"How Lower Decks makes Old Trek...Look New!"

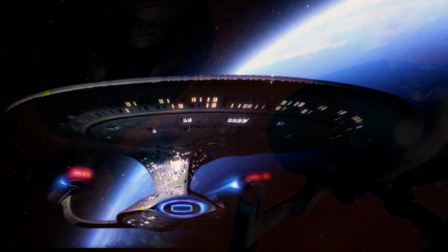(5:18)
But there is certainly a darker look with those newer ships. they also bring in
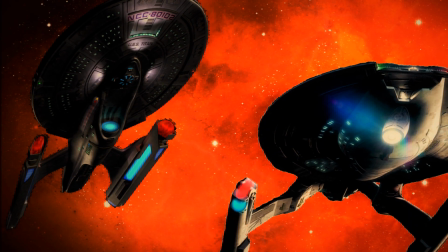(5:22)
far more glowing deflector elements and you can see that in the
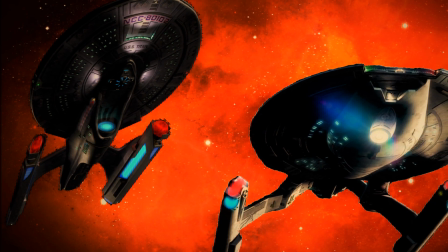(5:27)
Akira and the Defiant and the well now in the Titan but
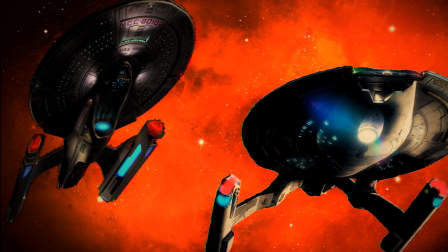(5:32)
we'll get there but the deflector dish is glowing becomes more and more of a thing
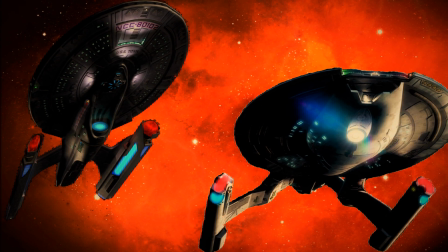(5:37)
so then this really brings us up to date with Discovery and I want
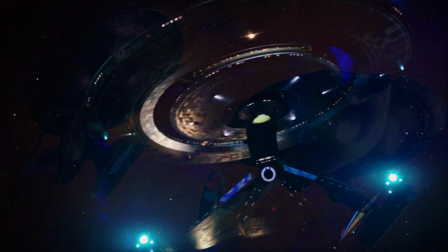(5:42)
to talk very quickly about the lighting in Discovery season one because it's in
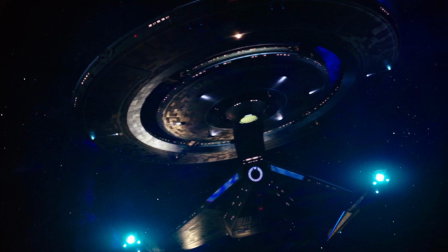(5:47)
many ways it's very impressive in many ways it's also very annoying because one of the things they
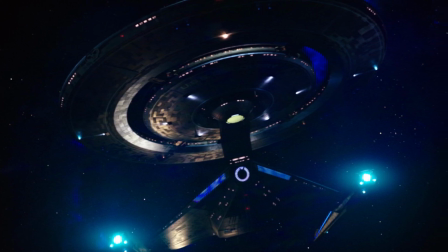(5:52)
they allow the lighting to absolutely dominate the ship
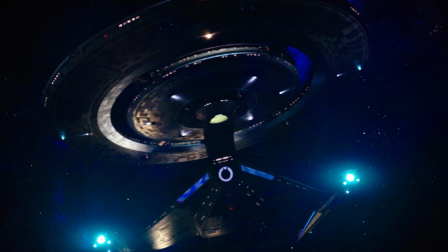(5:57)
they don't give you good views of the ship they actually have it heavily lit uh and on one level it's
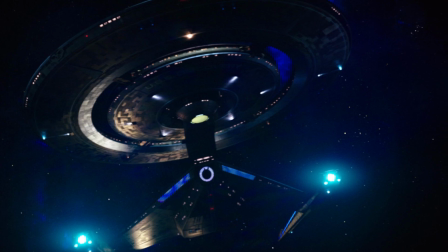(6:05)
very good it's very you know impressive but it also you know means you can't always see the ship properly
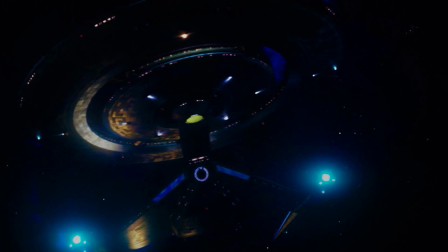(6:12)
they also made an interesting choice they made the ship in season one made it bronze
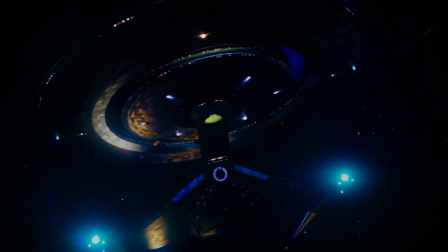(6:18)
which makes for some very different lighting options it's also and i think that's also partially why it looks
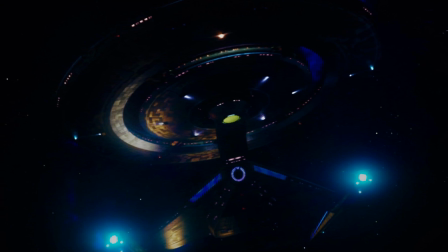(6:23)
so different is that they've plated they've not only are they lighting and they're doing all this modern stuff and
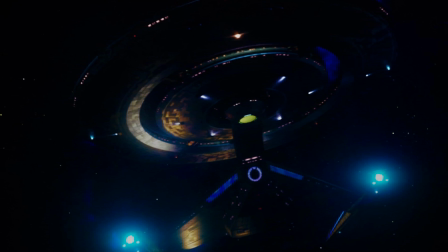(6:29)
they're doing all this modern styling this that and the other you can you know go back
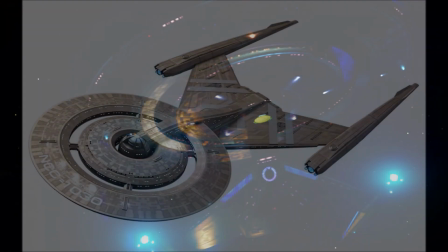(6:34)
and forth on that all you like but it's bronze it's a bronze starship and
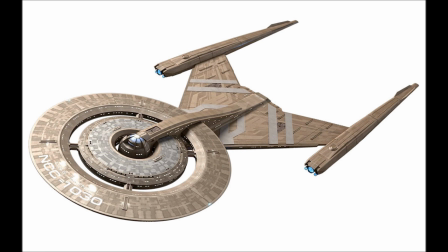(6:39)
we don't we've never really had bronze starships so and the closest you have is some 22nd century ship which have more of a burnished look to them but to have a full bronze starship
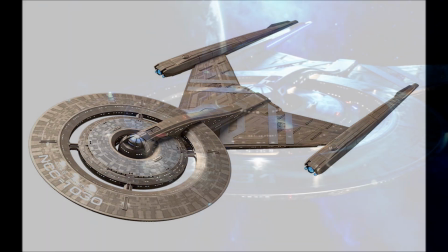(6:52)
and that dictated the way they did lighting it was much more dynamic you know
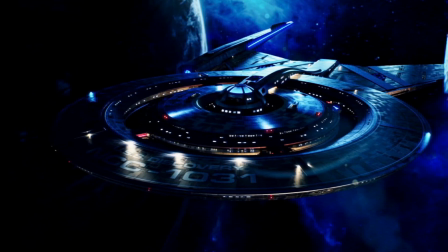(6:57)
objectively very good it just was quite jarring it's not what we
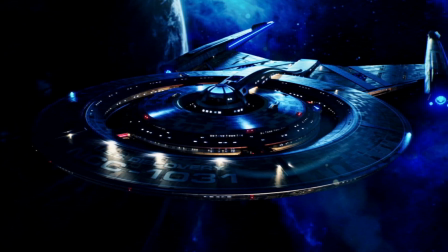(7:02)
used to now this brings me to lower decks and how it gets lighting i think
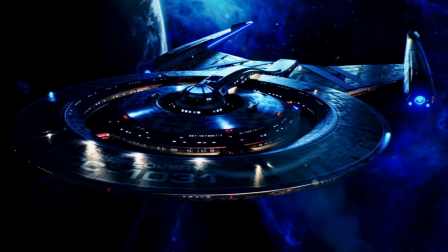(7:06)
right the cerito what color is the ceritos what color is the hull of the ceritos Now,
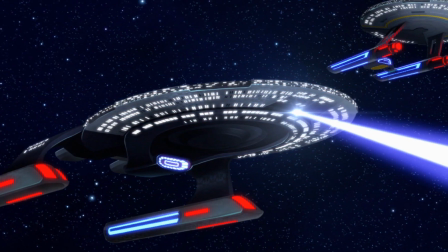(7:12)
you might say, it's, you know, standard Starfleet Grey. No, it's Starfleet Cobalt.
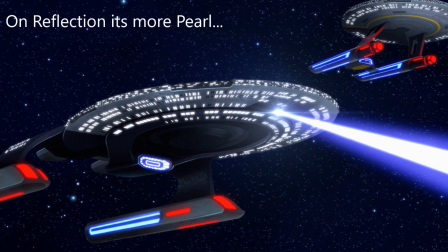(7:18)
It's actually close. It's actually quite close to how the Enterprise appears in early TNG.
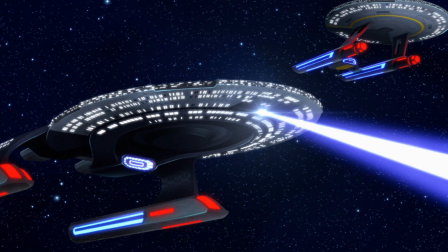(7:26)
It has that bright cobalt shine to it.
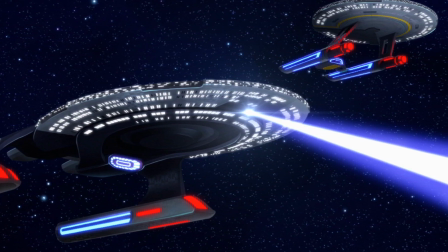(7:31)
It's very vivid. And then, of course, you have the blue that kind of blends into that and highlights.
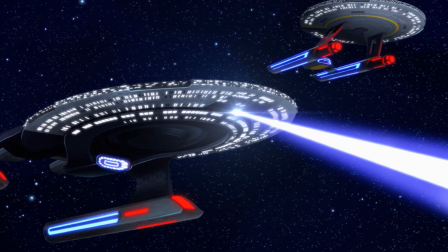(7:36)
And then you have the red that contrasts. You also, of course, with all the California-class ships,
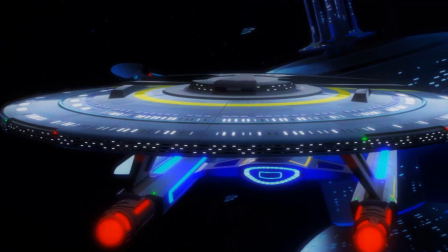(7:40)
have the yellow stripe or the colored stripe that, again, further kind of contrasts and lifts that color.
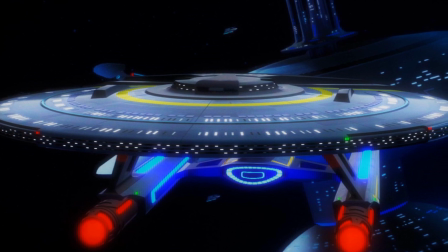(7:48)
You have, obviously, some darker elements put onto the hull.
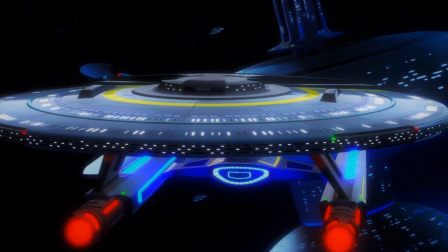(7:53)
They don't go for, it's interesting, and again, maybe it's because it's drawn, because they do do it in Discovery,
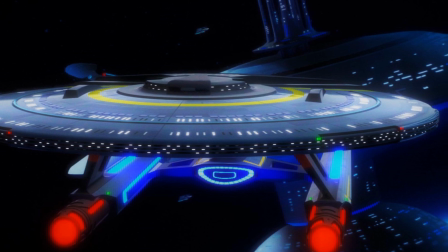(7:58)
but they don't do it in Lower Decks, because the Discovery, along with everything since the Enterprise-D,
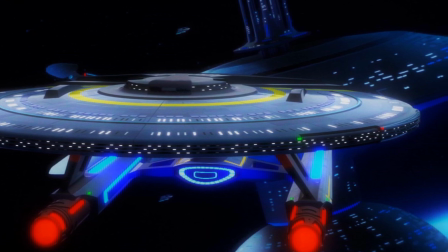(8:04)
has Aztec-ing. obviously they don't have that on the cerritos they have it's just a clean look hull and that's probably just a
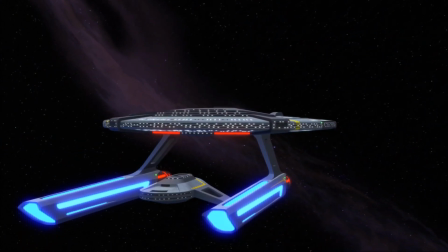(8:12)
product of the animation style that you just don't have to have that level of
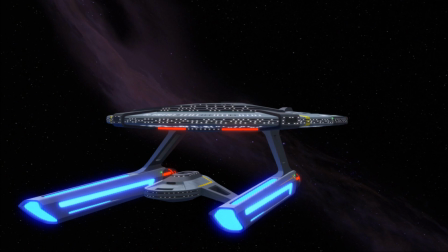(8:19)
detail whereas you do kind of need that to reinforce to show the the plating the
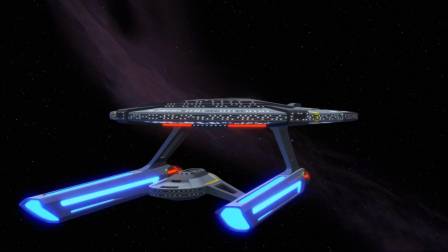(8:24)
literal plating on the hull but yes it's it's cobalt and it
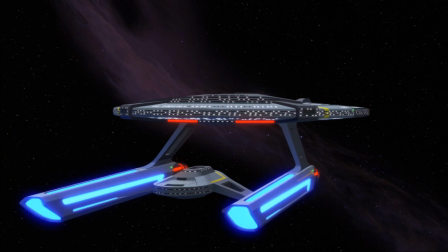(8:29)
glows blue and red and also the deflector dish now glows in fact all
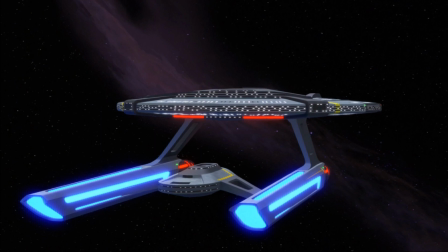(8:35)
the deflector dishes in in lower decks glow and really add a lot
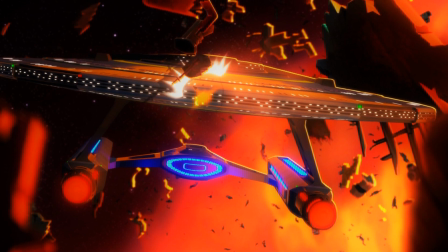(8:41)
of life to the ship that's something i think that is taken primarily from um
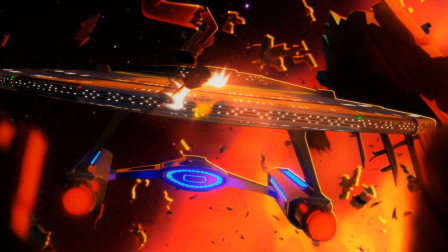(8:46)
the first contact ships uh one of the things that i think uh they kind of went
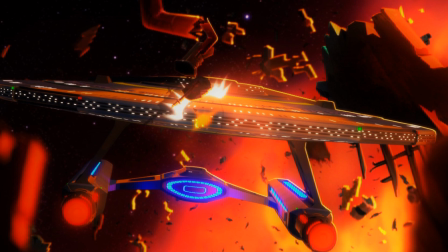(8:51)
backwards in the next generation films was giving the enterprise e
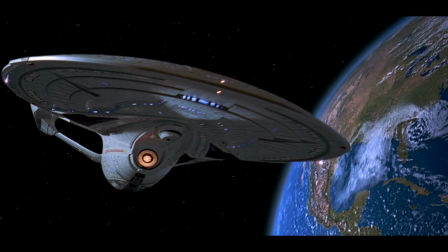(8:56)
a yellow deflector dish which it's an interesting highlight it's an interesting
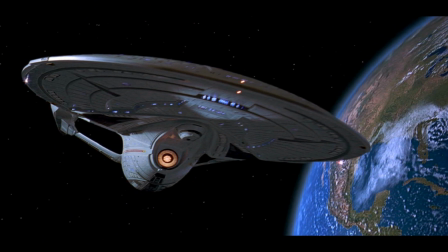(9:01)
difference but it kind of looks a bit dull doesn't draw attention and
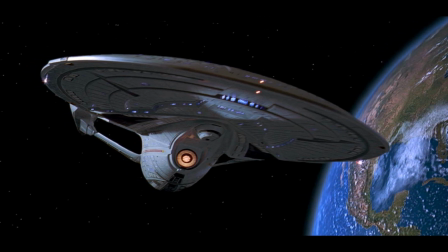(9:06)
actually you can see in some of the promotional material in some promotional material
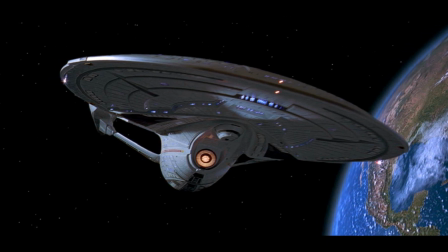(9:11)
you can see that it does have it was going to have a bright
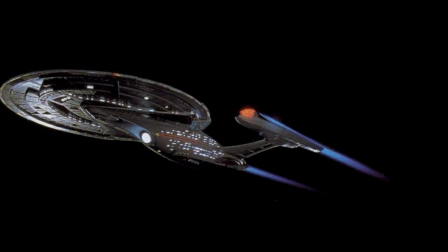(9:16)
blue deflector like everything else um but i guess because they wanted to have that sequence on the deflect edition first contact they had to tone it down a bit which i think is a bit of a shame but it was a cool sequence so give and take uh they could have refitted a new blue one and i think that would have looked great particularly on that
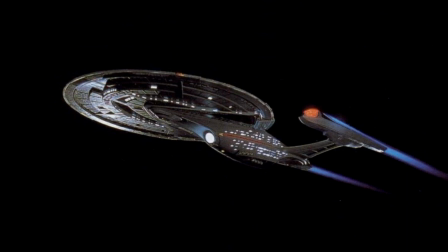(9:36)
dark hull enterprise e and then yeah all the other ships again the titan
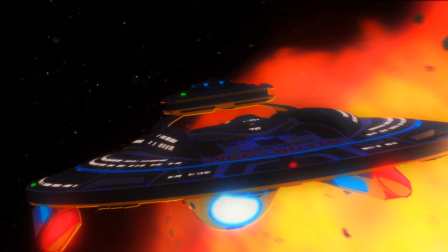(9:41)
has a very glowing deflector basically has the deflector that the enterprise e should have
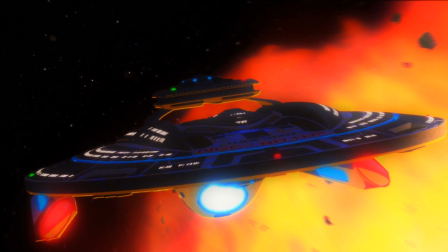(9:46)
had and then the parliament class the vancouver again has that tng
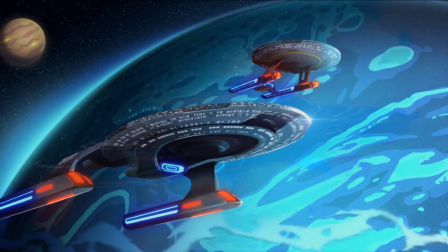(9:51)
style both it and the cerritos have the tng style deflector the Enterprise D
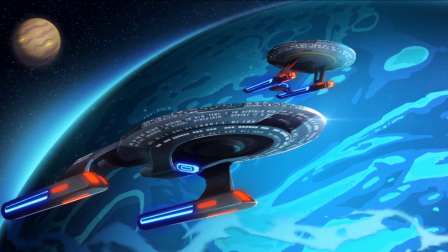(9:56)
style deflector dish, but with more of a glow to it. And actually the Vancouver is a good example.
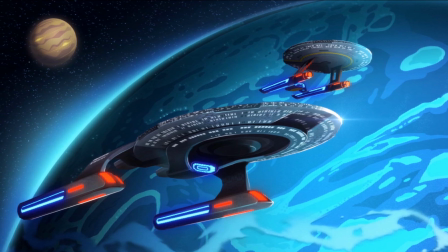(10:02)
Again, it's a dark cobalt, and that really brings out actually particularly the orange,
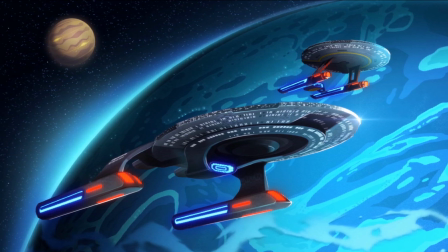(10:08)
the orange red in the nacelles and in the bouzards. It really lifts the ship and gives it a very energetic feel.
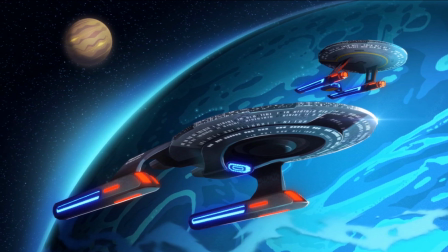(10:16)
So why am I bringing this up?
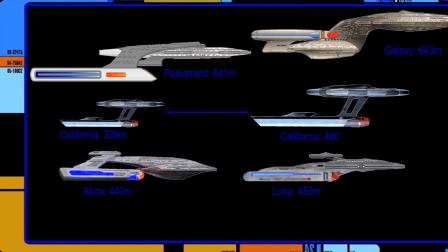(10:21)
Well, because it's something that I've felt like the community is actually there's
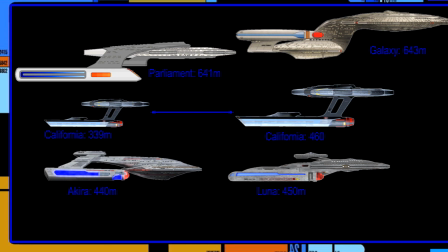(10:27)
been this almost convergent evolution between how the community or some areas of the community
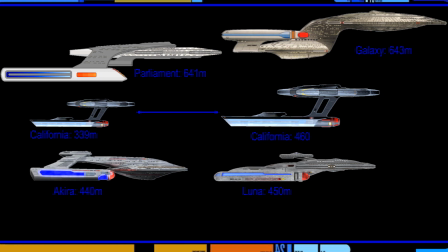(10:32)
in the art community have done Star Trek artwork and then how now these
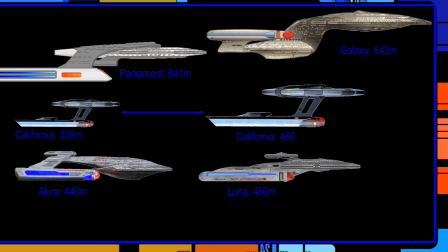(10:38)
new shows particularly Lower Decks are taking it and that's the emphasis on
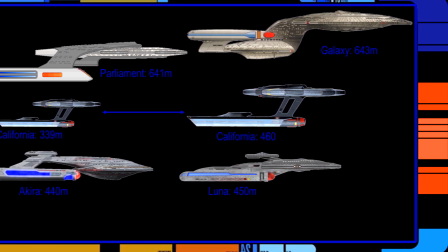(10:44)
the color particularly when you compare it to other franchises if you look at the original footage By modern standards,
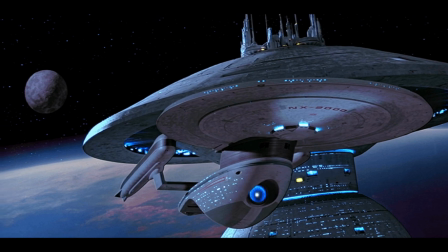(10:53)
the colour is quite dull. Just compare, you can compare side, a great example is compare side to side.
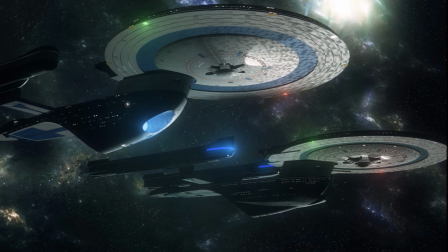(11:02)
The Sacrifice of Angels remaster, right?
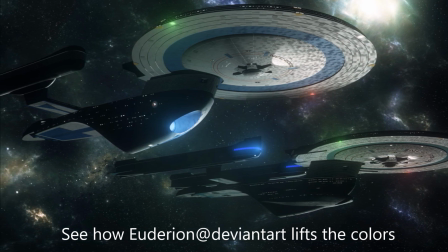(11:06)
The purple of the Dominion really comes out. The blues and the greys of the Starfleet ships and the metallic look comes out.
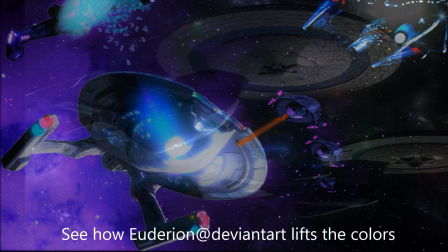(11:15)
The gold of the Cardassian ships really comes out.
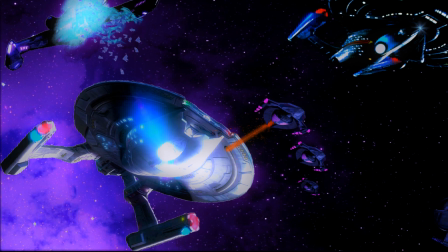(11:19)
That's something that I, and that was something I wanted to get on to, and this has basically been an excuse to get on to, because it was a bit of a revelation for me.
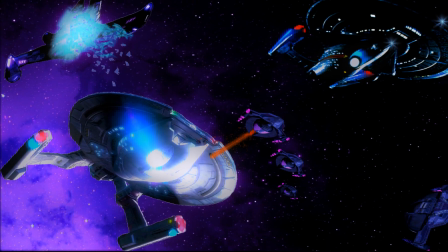(11:27)
So obviously, long-time viewers of you will know that I did the series on the Cardassian Border War, and I had two 3D models made by the wonderful Ryzel 3D.
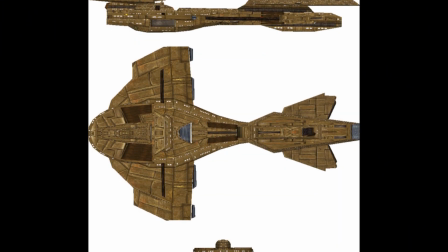(11:36)
She made me two 3D models of some obscure beta-canon Cardassian ships
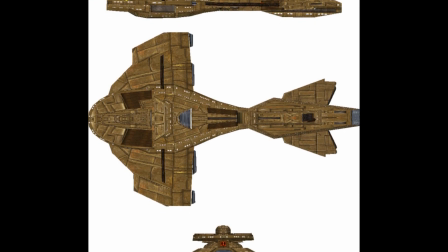(11:41)
that I wanted to use in the series. and um it was a bit
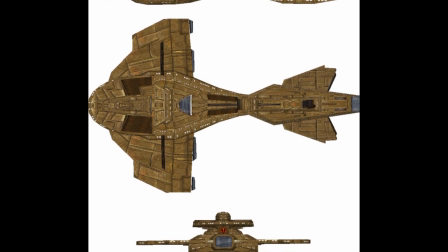(11:46)
of a revelation because the way that they were illustrated and they had been in some games
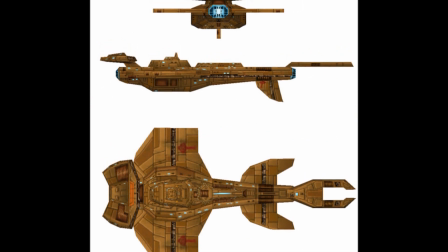(11:50)
particularly older ones but they hadn't you know had a modern
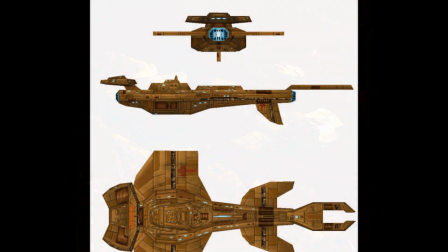(11:55)
incarnation and you know then we get the model and we get the renders and they're gold they're gold
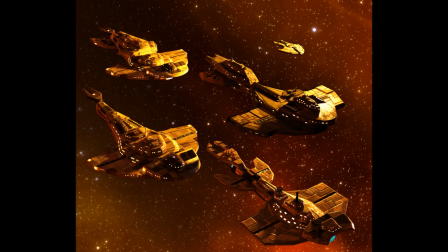(12:03)
or the bronze they're burnished bronze gold and they're very and they perform very dynamically in different lighting conditions,
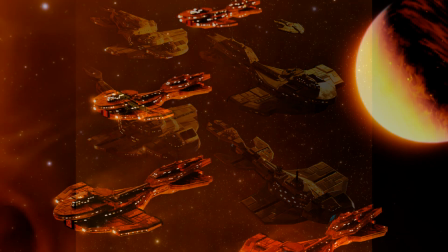(12:11)
if you take them into a sort of a dark red kind of setting of very, you know,
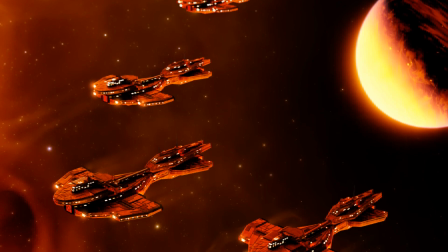(12:17)
burning colours of dark red and orange, those Cardassian ships kind of become very dark and bronze and,
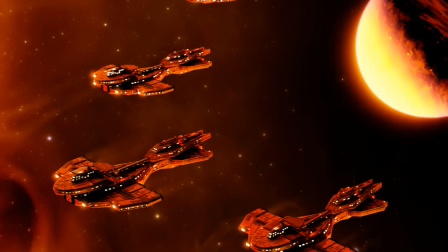(12:24)
you know, imposing.